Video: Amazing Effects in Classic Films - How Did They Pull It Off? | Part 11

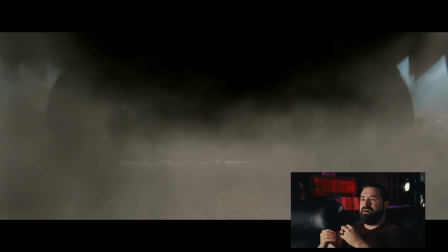12:25 Cool jacket. Good God. Okay. They actually crashed a car into like a pole and had him just react and then stitch the 2.
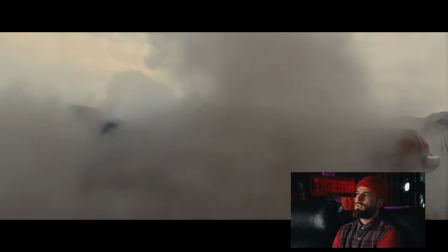12:32 Static shot behind feels like the real plate,
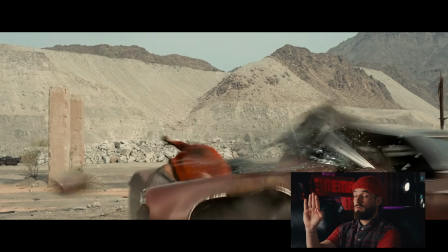12:35 and then it cuts to some sort of like rubber double almost with a sped up practical car doing the impact.
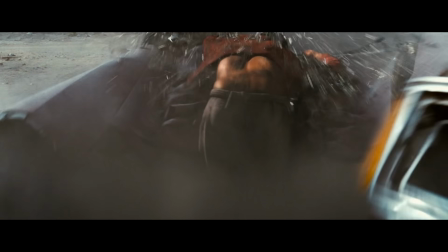12:42 This moment in Constantine is a tightly coordinated blend of practical destruction and visual effects planning.
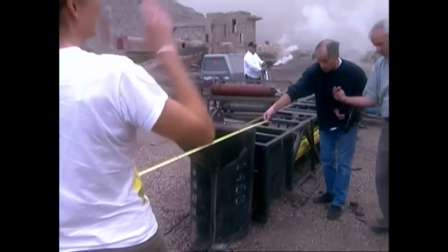12:48 To pull it off, a thick steel pipe was buried in the ground at the location, placed exactly where the body would be at the moment of collision.
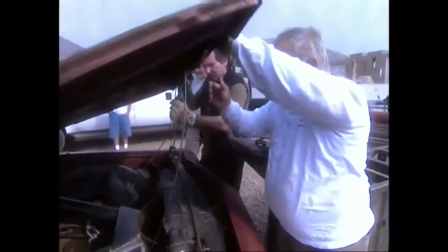12:55 For the car, they removed the engine so that the front of the car would violently collapse inward on impact,
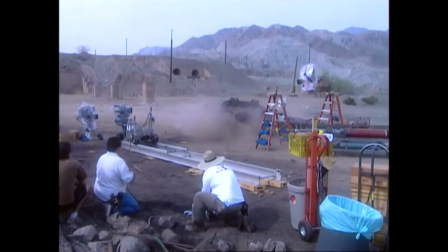13:01 then mounted it on a track system powered by hydraulic pumps and highly pressurized air valves,
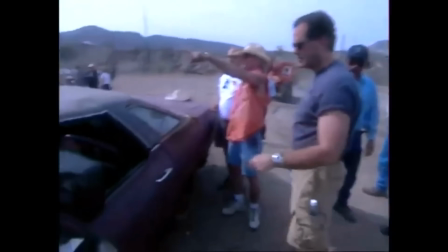13:06 generating 43,000 pounds of force, launching it into the steel post.
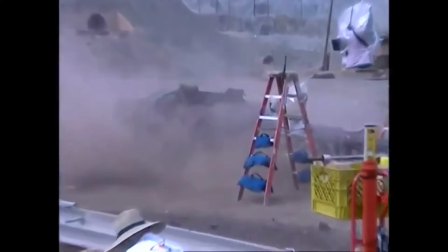13:11 The only problem was the back end didn't lift up with the main crash, so a second rig was needed,
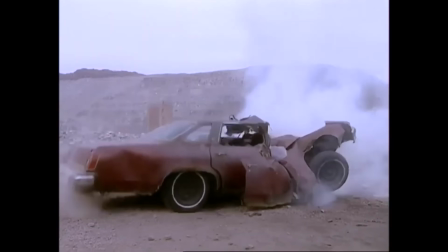13:16 which worked great for dropping the car but couldn't launch it up fast enough, so they used one of the drops and reversed that footage in post.
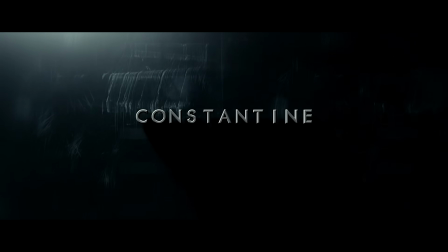13:22 After that, they composited the actor in and they had their moment. God, I love this movie.
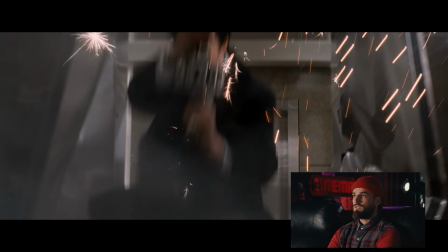13:30 I don't care how many people don't like it. Dude, that's Duke Kaboom. That looks so good still.
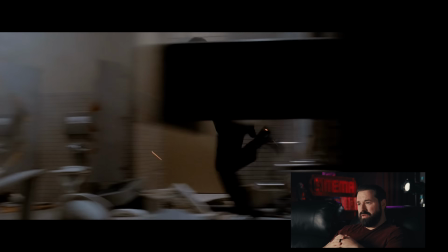13:35 This is like live action Looney Tunes. Dude. That's like 6 months of shooting.
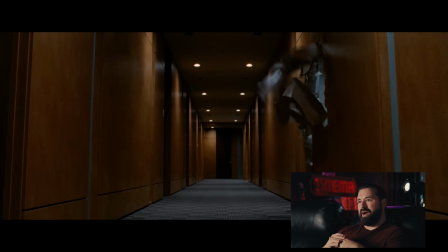13:39 It feels like they're definitely mixing effects, like her just on like a wire rig, but the walls actually breaking, it kind of feels like they just did it.
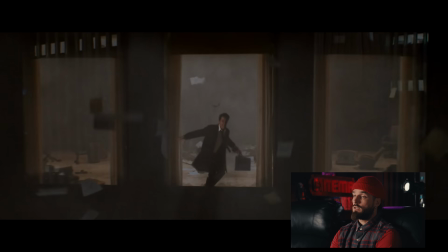13:47 I mean, there's definitely practical stuff, all the explosions of the debris, the cubicles,
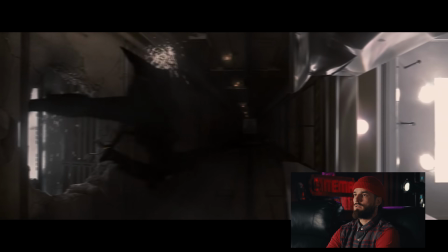13:52 all the paper in the foreground, the background, and then I think there's a lot of VFX to kind of color in for them.
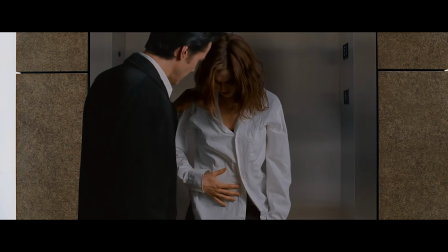13:58 Our last effect uses a mixed bag of techniques as well,
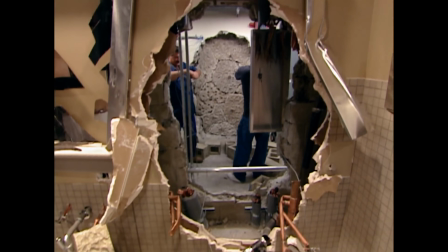14:01 like building full-scale hallways and conference room sets with breakaway wall sections that could blast apart on cue.
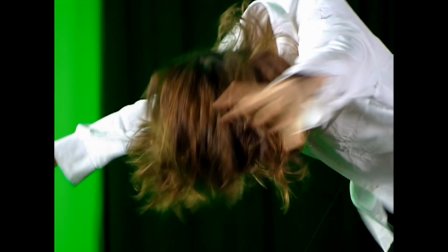14:08 Then they filmed actress Rachel Weisz on a green screen hanging down instead of sideways, and later composited her into those shots.
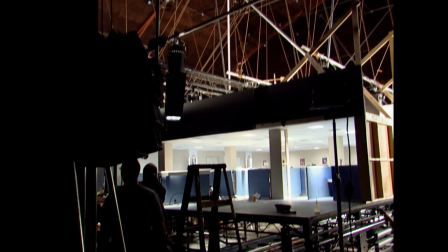14:15 The cubicle section was handled a bit differently though.
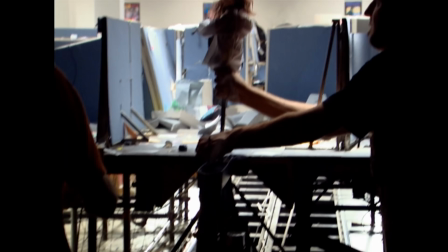14:18 They built this as a miniature set, then mounted a doll version of Rachel Weisz onto a track system that would be pulled through using a motion-controlled cart,
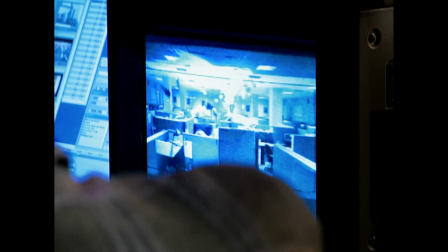14:26 while they then triggered dozens of practical wall breaks and debris effects all at the same time.
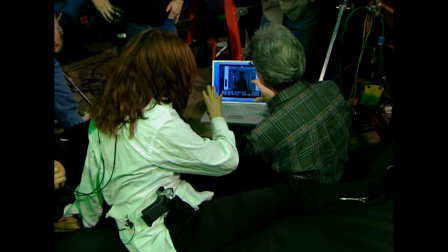14:31 After that, they composited CG elements like paper, staplers, and debris.
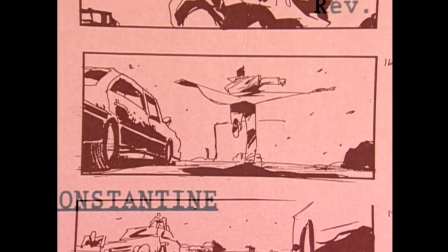14:35 Interestingly, the scene itself was originally planned as a car chase sequence, but after director Francis Lawrence watched the trailer to the Matrix sequel,
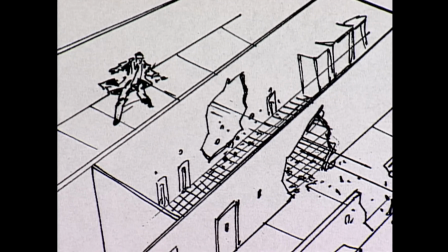14:44 he didn't know how he could top that chase sequence. which forced them to think differently and come up with one of the best and most iconic shots of the film.
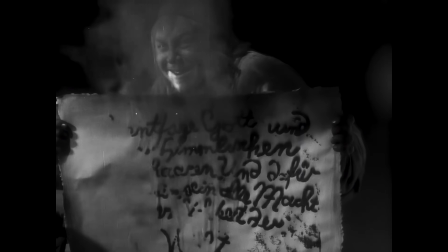14:51 What I love most about today's list of effects is the simplicity of a lot of the ideas involved.
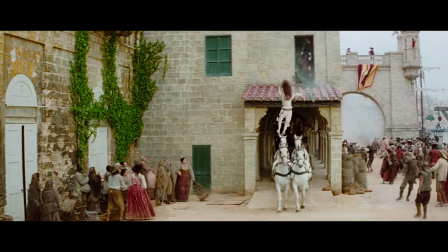14:56 Some more complicated than others, sure, but even then it's really just scale that's increasing.
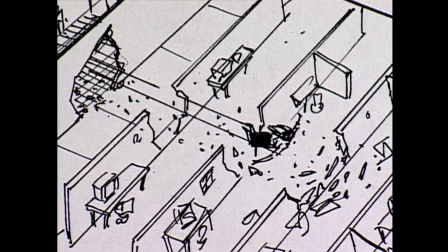15:01 It's about the creativity of the idea, not the resource, or the willingness to shift gears and think completely outside the box to come up with a whole new sequence,
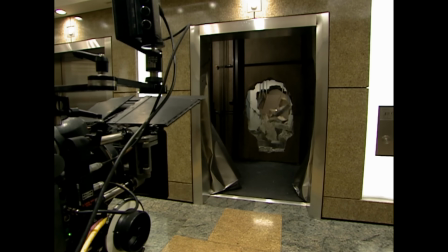15:10 which in the end definitely worked out better for the film overall. It's a great lesson in my opinion. But that's it for today. If you're hungry for more, check out our amazing effects playlist in the notes below. And until next time, don't forget to write, shoot, edit, repeat.